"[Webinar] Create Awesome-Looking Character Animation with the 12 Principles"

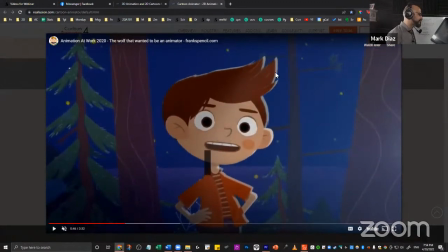(53:59)
But whenever he does a really complicated movement, Francesco took the time to do this little bouncing effect, and it looks so cool. Now, again, a little spoiler for any of you interested, Cartoon Animator 5 being released next this year, actually.
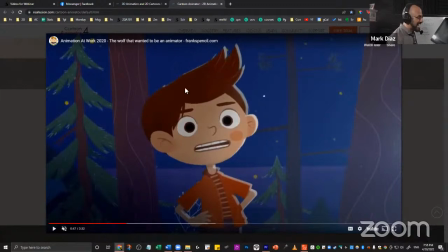(54:18)
It's going to have that as an automatic feature. All you have to do is do the animation, forget about the hair, just rig something in there, and then, whew, I love it. I'm so excited about that. But that is follow through and overlapping action. And let's finish. By the way, let me show you another thing, a concept that you can apply in Cartoon Animator 4, part of overlapping action. And that is, not only do you want to add all like a kind of ending to your movement, but there's this thing called the triple A, which is anticipation, action, and aftermath. And this aftermath is a form of follow through. And I want to show you that example because you can do that in Cartoon Animator 4. And also the is in and is out, actually that one is almost automatic in here in Cartoon Animator. You just have to switch it and on the settings, right?
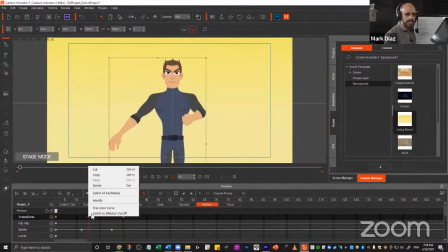(55:23)
Like with the transition curves. But yes, actually in there, you're going to, I believe one of the settings is that you can have it to every time automatically give you smooth, right?
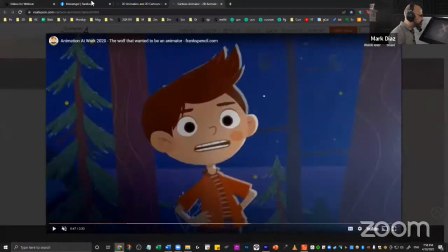(55:36)
So let me just go to this right here.
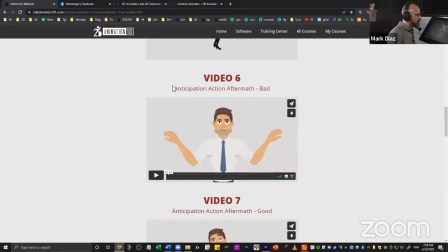(55:40)
No, where is it? Here. And go to this video where we have anticipation, action, and aftermath. But I'm in here, there's going to be only the action. This is a bad example because it only has action.
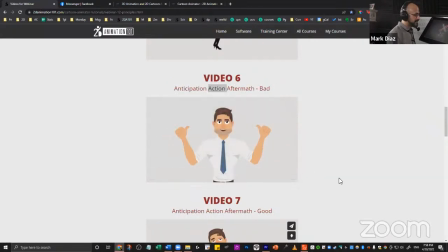(55:55)
Look, it's the character pointing to himself. That's it. Just the character pointing to himself. And this one is an example of a good animation that has anticipation, action, and aftermath.
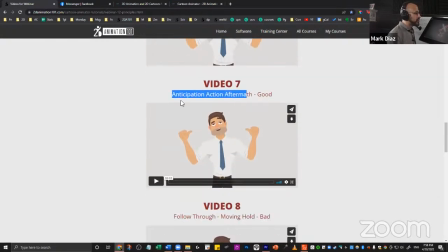(56:11)
Not only does it have this action, but it also has anticipation and aftermath. And you can see from the thumbnail in the aftermath, we also animated the face so it looks like a little bit cocky. Let me play it. Look, there's an anticipation before he points to himself, right?
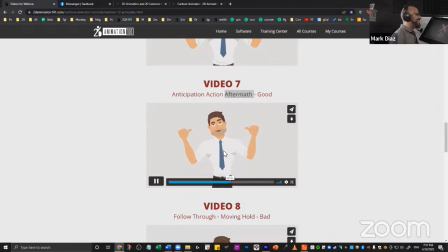(56:30)
So he kind of, and then like he gets some air, right? And then he points to himself. Like he goes a little bit up and then, And there's this thing called the moving hold.
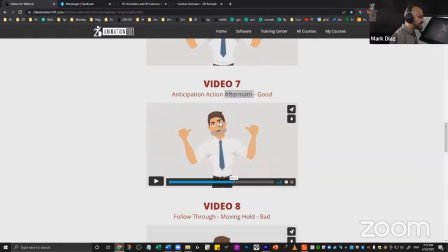(56:44)
Look, after he points to himself, he moves a little bit. Look, right? That is called the moving hold. It's part of the concept of following through.
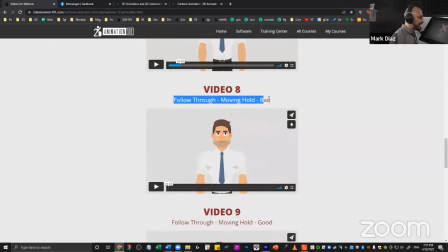(56:56)
And now I'm going to show you that animation without a moving hold. And it looks like he takes a picture. Chick, and it freezes, right?
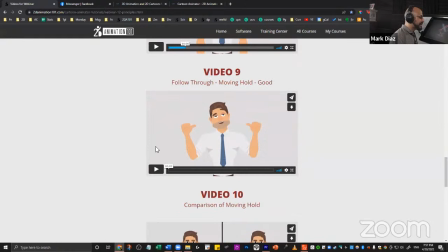(57:08)
And when it's moving after he finishes the action, this is a moving hold. Boom. The action is finished, but he keeps moving slightly, right?
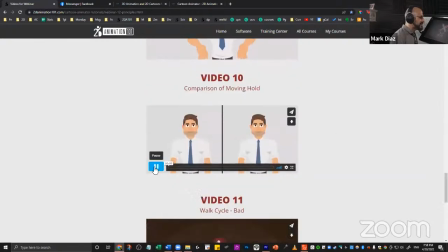(57:20)
Let's see a comparison. I'm going to just put it here.
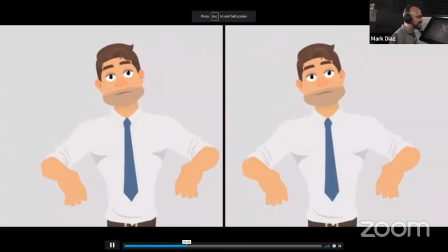(57:24)
Look at that. I'm going to maximize it. Can you see the difference?
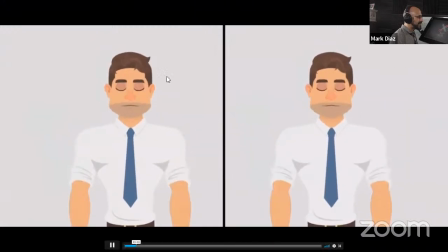(57:30)
This one feels more organic because this one, but it's kind of frozen.
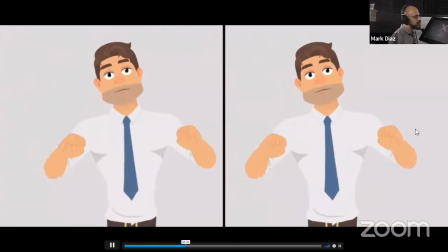(57:35)
And then this one keeps moving a little bit. All right.
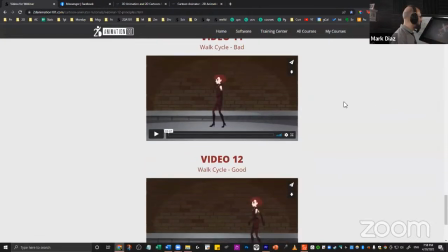(57:40)
And now I want to finish really quick with the last step.
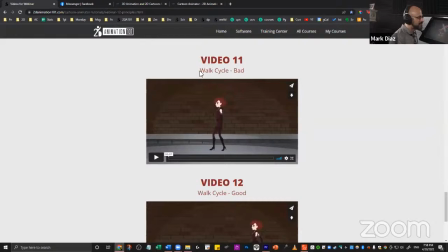(57:48)
Actually, before I go to the last principle that I want to cover today, which is timing, I just want to take this thing, like the main idea of the 12 principles is to have your animation look believable.